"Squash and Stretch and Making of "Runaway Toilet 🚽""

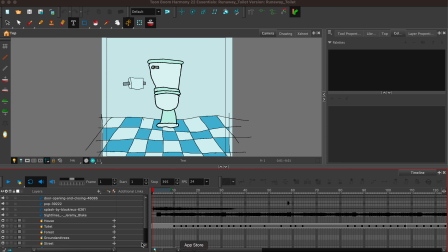I made the Runaway Toilet video. Let's go ahead and watch it really quick first.
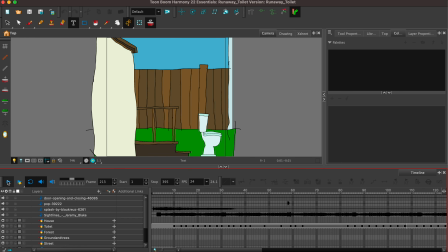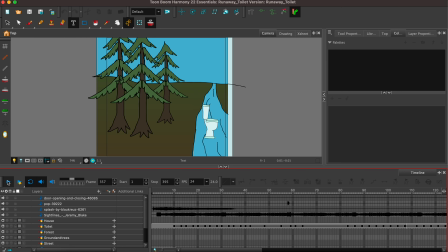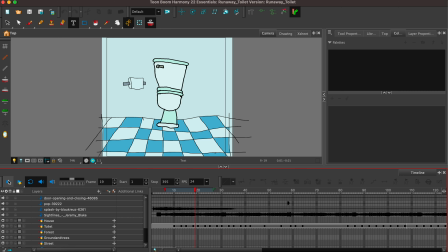So there's a few elements that I want to talk about. There's a lot of animation elements in it. There is a lot of drawing that's in it. There's perspective
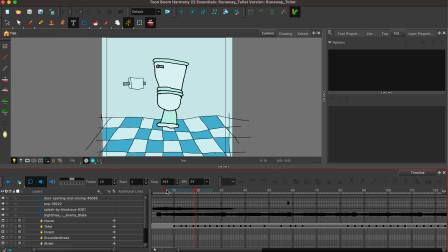and a few other things that I want to talk about. So let's first talk about this scene right here where the toilet is getting free. So I have a number of toilet videos. So this is no exception. So I just stole a toilet from one of my previous videos.
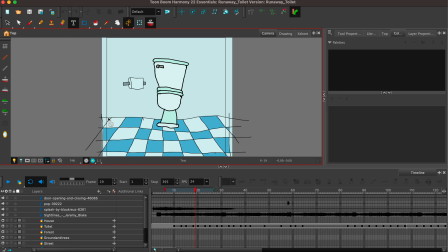I created a very simple bathroom scene, creating the tiles with a 1 point perspective, meaning I followed a point here and made the tiles so that they looked like they were proportional to the bathroom.
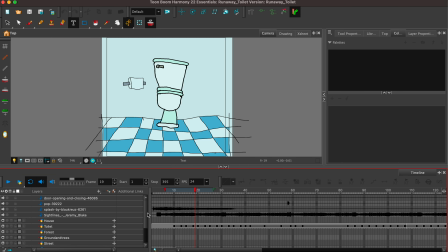And then I just added a toilet holder here. And this is all just in the background.
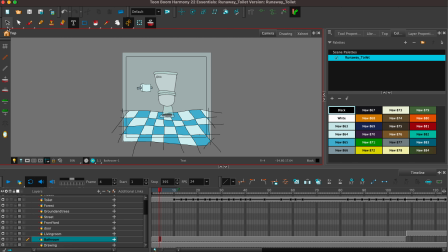So if I pull out, you can see that these two elements are just in the same layer, and then I just have this square.
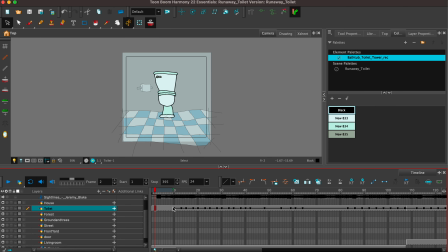And then I put the toilet layer on another layer. So then I have the toilet rocking back and forth. I'm going to mute this just so that I can talk over it.
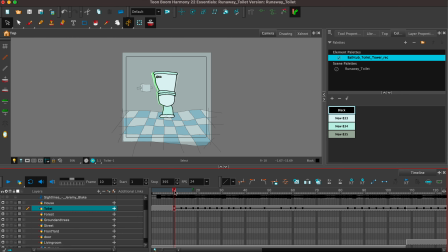So the animation that I did here is, let me step through it. I'm going to use the period button to just step through it. So I had it wiggle one way, wiggle another way, wiggle back and forth.
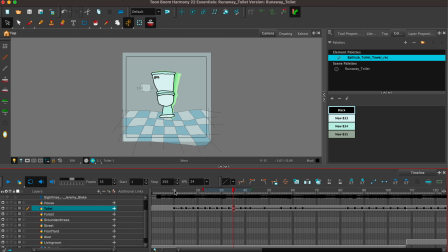Just showing that it's trying to get free. One of the things I've been struggling with recently is timing. So I really wanted this to take some time and have it be a real struggle. Then I did a squash and stretch. So I squashed the toilet by pushing it down and making it wider.
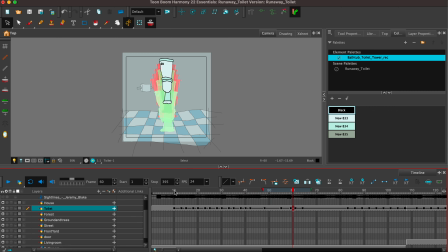And then I did the opposite, making it skinny and tall. And then I had it come down to its regular size. And actually, if I really wanted to do squash and stretch really well, I would have squatted this back down again and made it a little bit wider and then made it back up.
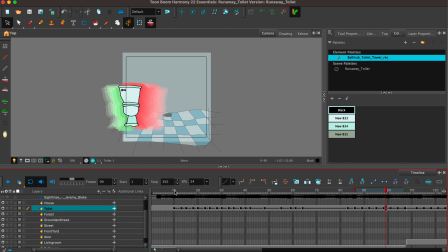And then I had it jumping. And again, I probably could have done a lot more squashing and stretching during that. So then I changed the proportions. One of the things is because the toilet left on the left side, I wanted it to enter on the left side. I didn't want to confuse the audience.
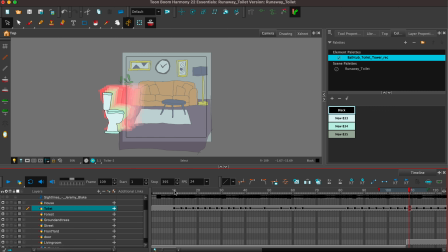That's a pretty standard thing in television, movies, animation, is if something leaves on the left side, you want it to enter on the left side. There's very few exceptions to that. And you can visualize this as drawing a line.
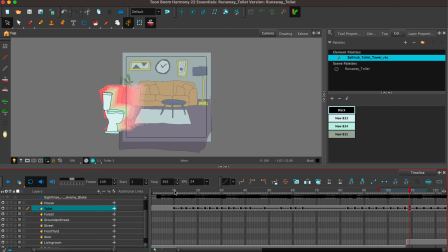So there is a line, and on one side of that line is where all the action is going on, and then on the other side is where all the audience is.
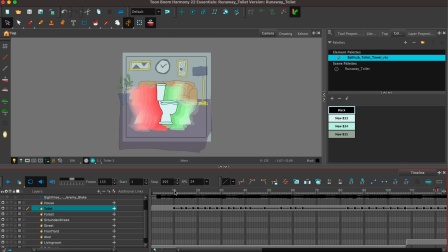So then I had the toilet jumping across, and again, I could have done a lot more squashing and stretching in there. And so this is the exception of that rule. So I had the toilet going that way.
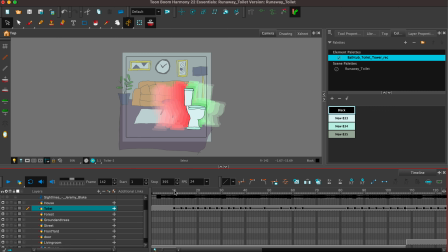One thing that would be confusing is if I turn the toilet and had it go the other direction. So in this next scene, I'm keeping the toilet on that side of the screen, and we are going into, and let me show you really quick how I did this.
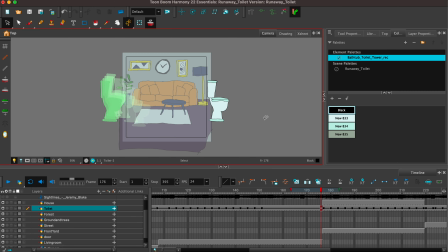So instead of just drawing a brand new drawing, I had the toilet go from here, and I did just a quick keyframe that just moved it here. So there's no in-betweens because there's no frames in between.